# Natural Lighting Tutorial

Okay, so in this video we're going to learn a little bit about how to use natural lighting sources to illuminate your set and your subject. Now in my basement I have this large bay
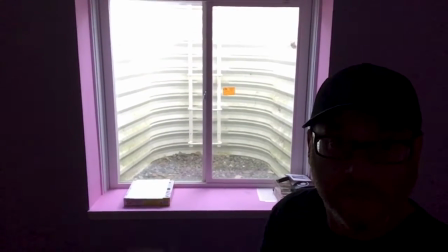[0:20]
egress window that creates a really nice soft lighting source,
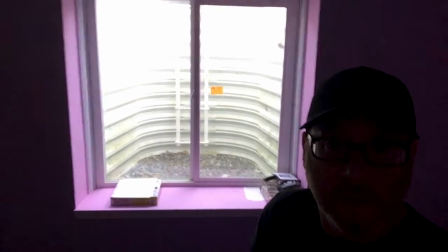[0:26]
especially even if it's sunny or cloudy outside. But it's pretty ugly to look at, so I don't really want to use that in my shot.
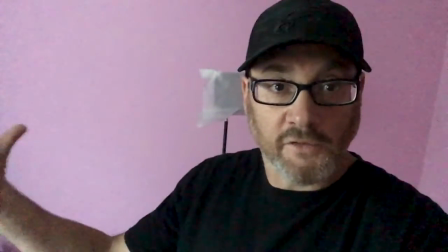[0:34]
But as you can see, that big soft source creates some really nice lighting on my face. So hopefully you'll be able to find a suitable location in your home. You can use that background in that location, and there's some good available window light, doorway light, any kind of good space that allows natural sunlight to come through.
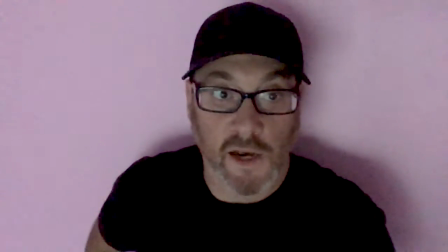[1:03]
Okay, now one issue we know about is not shooting directly in front of walls.
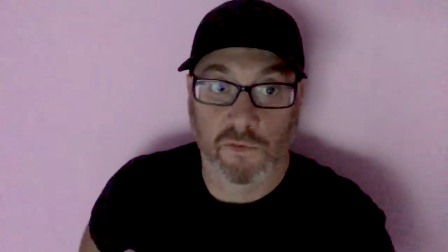[1:08]
You do not want to stand or have your subject stand right up on the wall. Look at that shadow behind me, right?
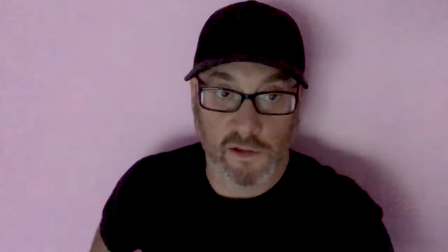[1:14]
Look how amateur that looks, look how ugly that is. Now watch what happens.
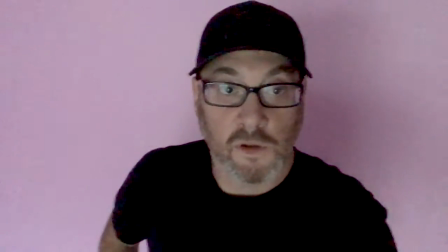[1:18]
As I step away from the wall, you're going to want to be at least 3 to 4 feet away from that back wall.
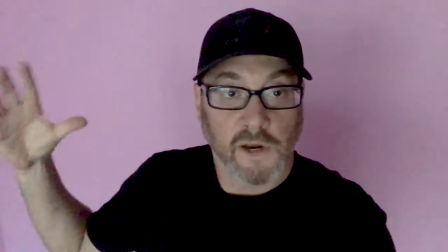[1:24]
Look what happened to the shadow, right? For one, it got softer and it started to disappear.
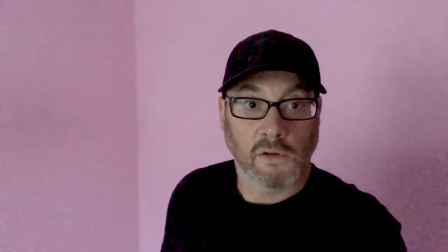[1:29]
It's less noticeable. As I move my camera, right, now that shadow is out of frame, that direction.
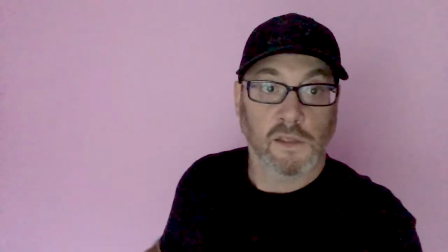[1:36]
Here, that shadow is almost directly behind me. I can't really see it. You're going to want to create separation between your subject and the wall.
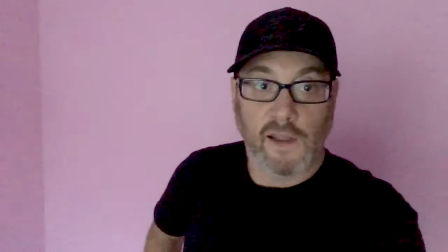[1:45]
You want to minimize any kind of dark, distracting shadows, and then right there, you're going to get a more professional look, right off the bat.
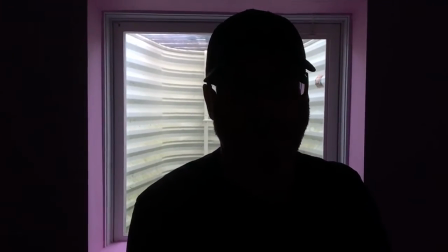[1:53]
Now, another problem we know about is shooting with the light source behind you. Obviously, my face has gone dark and the exposure is set for the background.
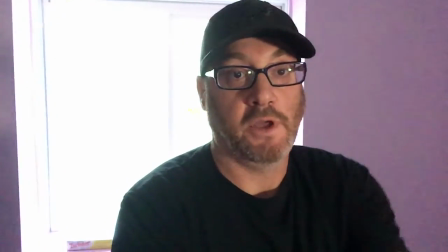[2:01]
Now you can compensate for that by adding an additional light source if you had one, like I have an LED light on a stand,
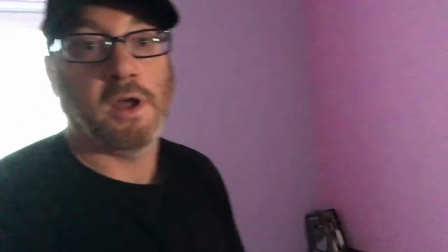[2:09]
or maybe you have some kind of reflector
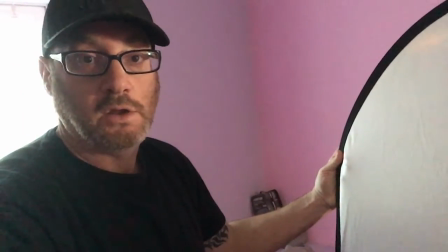[2:13]
to help reflect some of that ambient window light back onto your face.
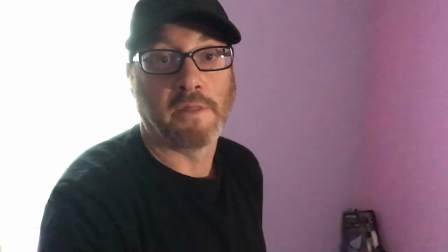[2:18]
Use a piece of foam core or a whiteboard that may or may not be enough exposure on your face.
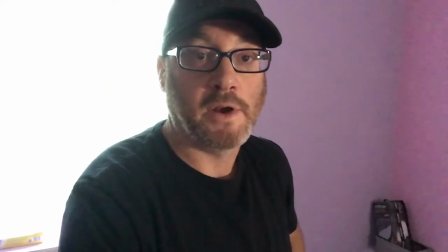[2:25]
So again, even though my background's blown out, I can still see my face clearly,
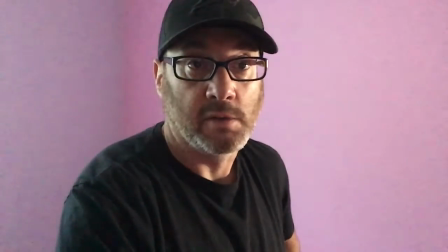[2:30]
and at the least, get that lighting source out of the shot.
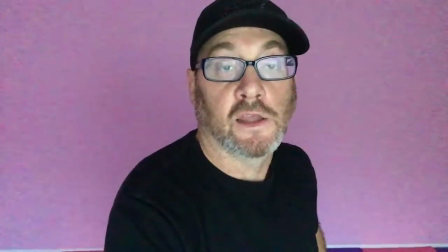[2:35]
So the next part about natural lighting is the direction the light is coming from in
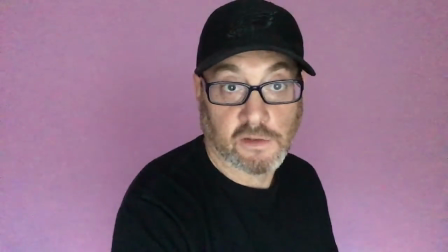[2:40]
relation to where the camera is placed in coordination with where your subject is placed. So watch what happens to the lighting on my face, right?
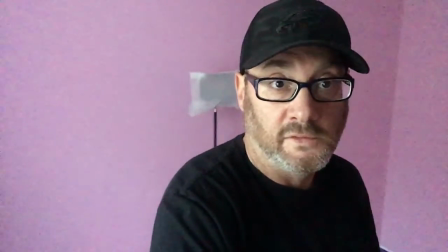[2:48]
As I move the camera and myself in relation to the static lighting source, right?
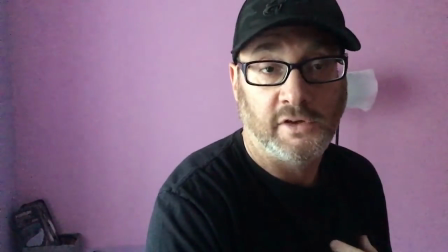[2:55]
That window light direction doesn't change. I'm moving my body position, I'm moving the camera position, and now look, I have that,
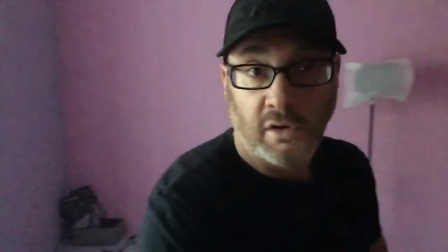[3:02]
now I'm about 90 degrees from that window source, creating a nice, more dramatic light.
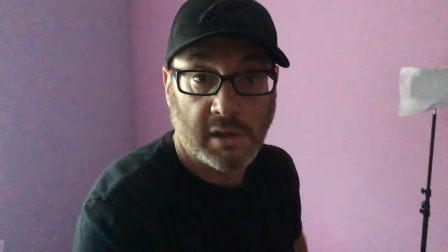[3:08]
If I keep going, keeping the light out of the shot, right, it gets kind of more backlight, more edge light, right?
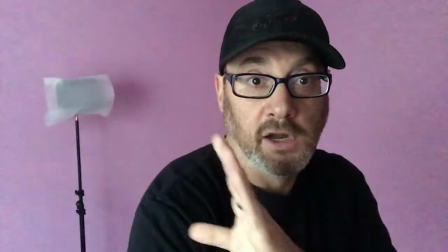[3:17]
And as I come back around, see right here, we had a real nice 45-degree key light.
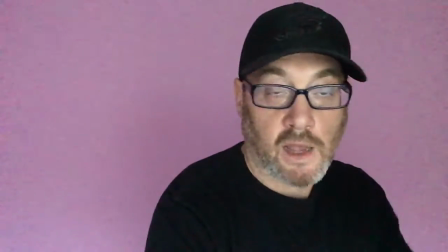[3:22]
And if I come back around, right, now I'm full frontal lit.
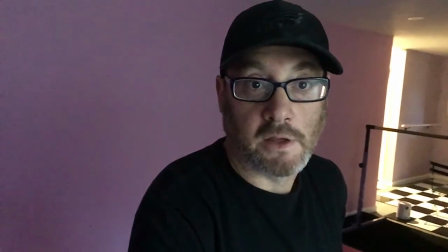[3:28]
Come back this way, right? That's kind of nice too. So you see, you don't always need expensive equipment to make your videos look good. It's about knowing what looks good on camera and knowing how to use the resources that you have available to you. So, good luck. Let's get shooting.